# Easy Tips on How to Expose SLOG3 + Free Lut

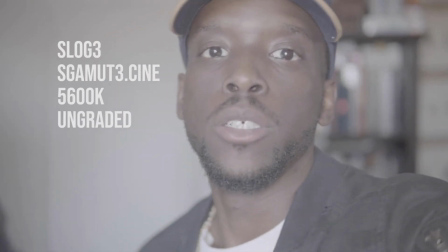(4:13)
Hey, so right now,
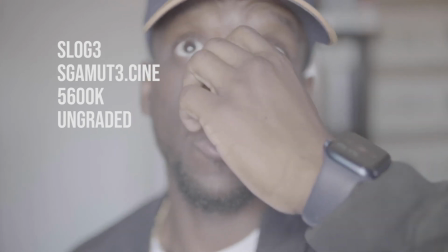(4:17)
what I did was I set it back to f1.4 and I adjusted the white balance to 5600 Kelvin.
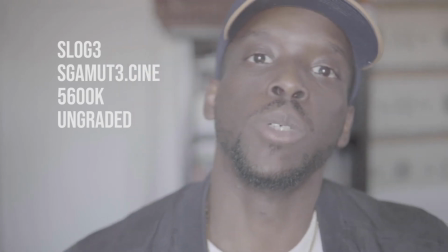(4:25)
Now, the reason why I did that is because on auto white balance,
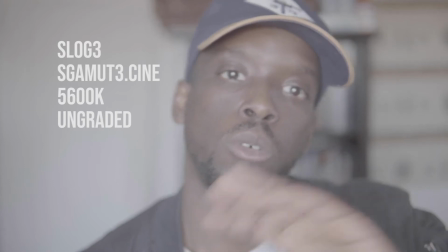(4:30)
whether it's on SLOG2 or SLOG3, I realized that
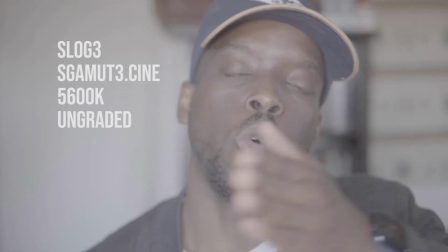(4:37)
the camera tends to cool the image a little bit too much to my liking.
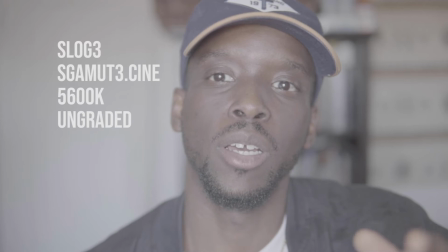(4:45)
And then when I go into post to correct it, it's like a lot of magenta in the footage. So I like to go with 5600 Kelvin
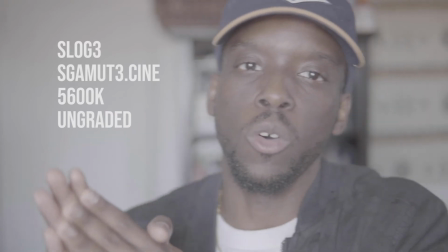(4:55)
which gives me more of a warmer tone, which kind of balances out the colors a little bit.
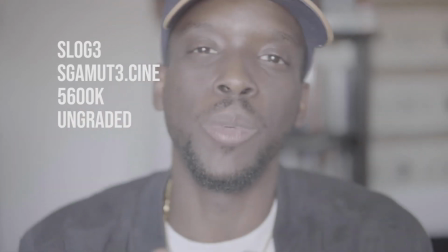(5:00)
I mean, once again, like SLOG3 is a little bit weird with the colors because you don't have enough
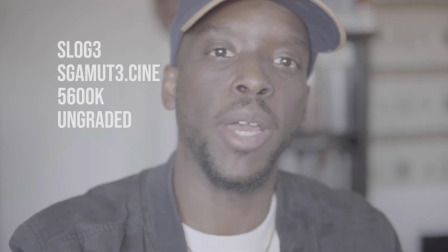(5:07)
information in the color, you know, coming from an 8-bit camera and the dynamic range to kind of,
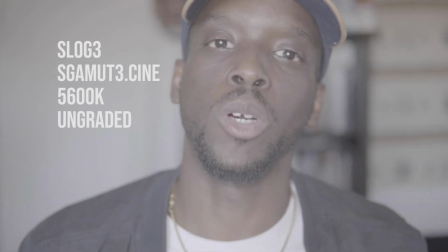(5:13)
you know, capture a lot more detail. So this is how it's looking like on 5600.
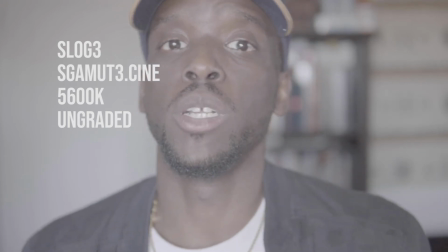(5:20)
It's not corrected yet, but I'm gonna show you what it looks like when it's corrected on 5600 Kelvin at
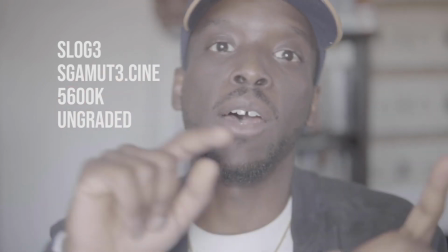(5:28)
f1.4 and at f2.8.
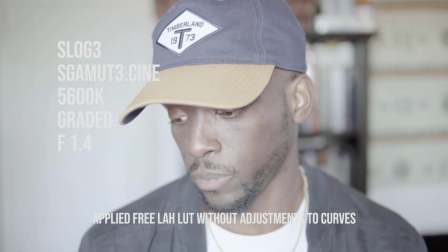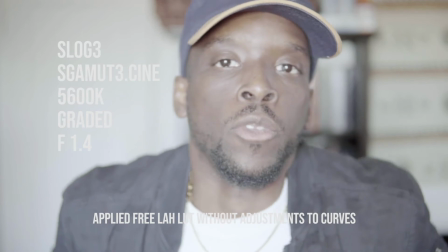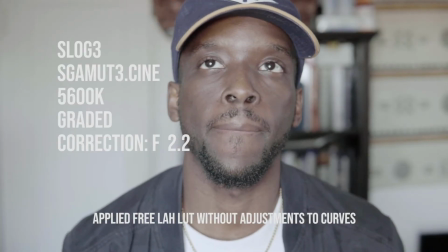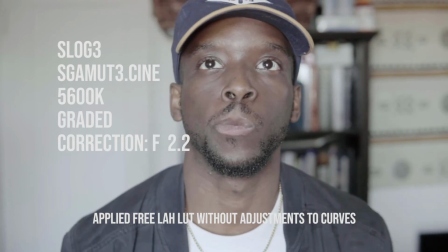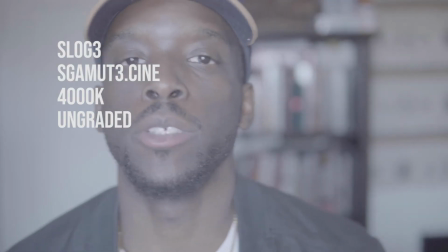(5:58)
So right now, this is just me being experimental right now.
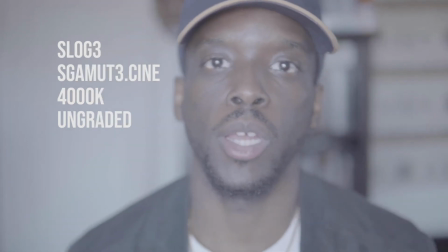(6:02)
I'm on f1.4 and I'm on 4000 Kelvin.
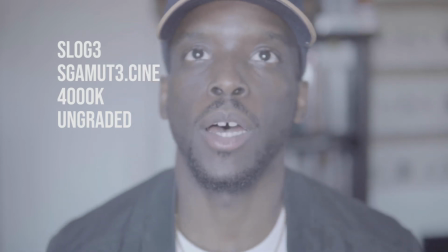(6:08)
Still daytime outside. And I want you guys to see how it would look like if it's when it's color corrected
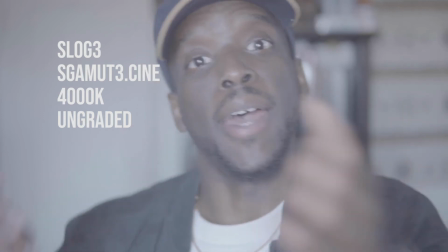(6:19)
on this, you know, with this color temperature at this aperture on SLOG3.
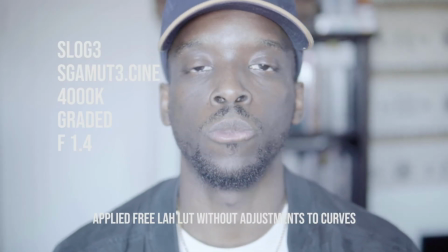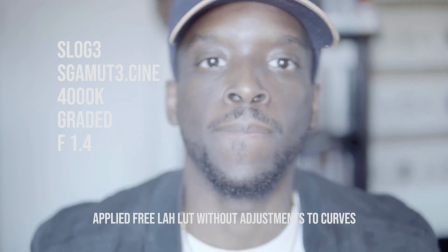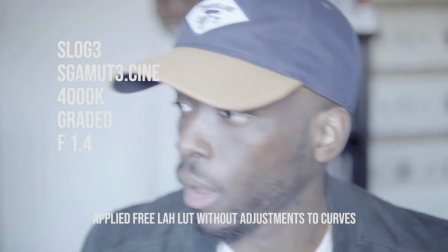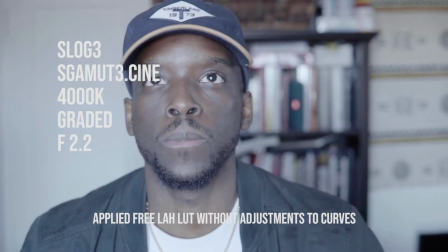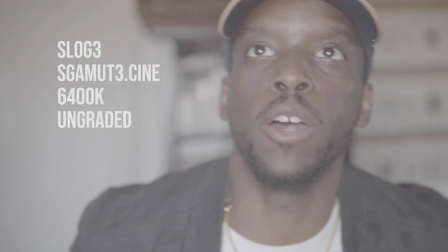(6:53)
Yo, so right now we are at f1.4, 6400 Kelvin.
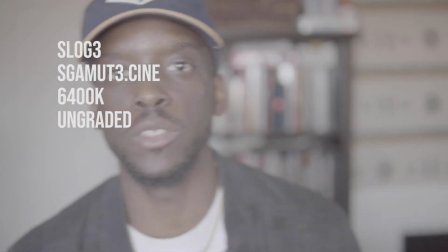(7:01)
Now I normally go to 6400 Kelvin when I'm like,
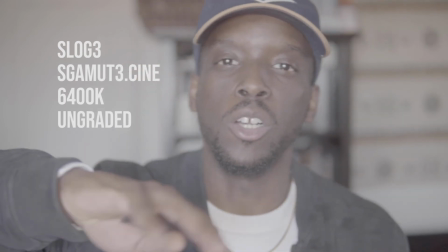(7:06)
you know, like I said, if I'm out in the daytime and I want more of like a golden look that you may have seen in my videos when I grade it.
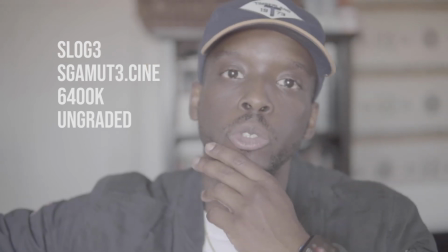(7:15)
I like to increase the color temperature to something a lot more warmer so that when I go into post,
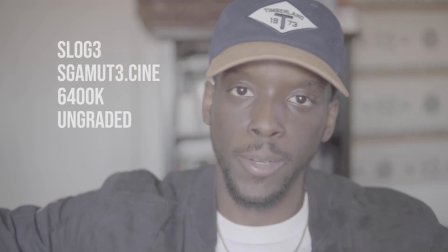(7:22)
it gives me more of a natural look to work with. Because if I start with like a neutral
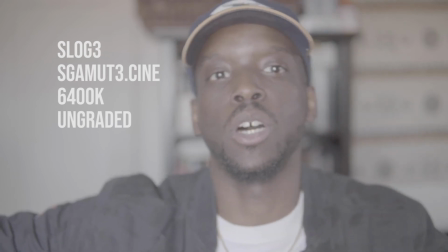(7:30)
color temperature like 5600 or like lower than that,
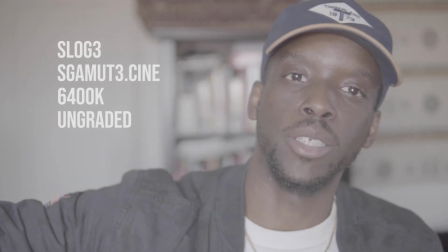(7:33)
it's gonna be a lot harder to correct it to where I can get it to that golden,
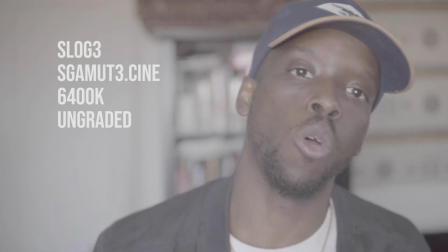(7:40)
that very, very warm look that I'm looking for.
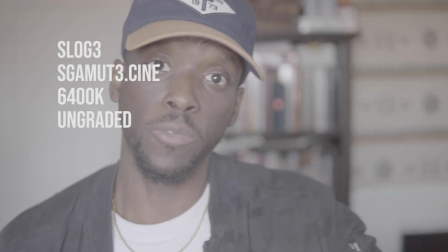(7:43)
So this is how it looks like on corrected on 6400 Kelvin with the look that you normally see in my videos.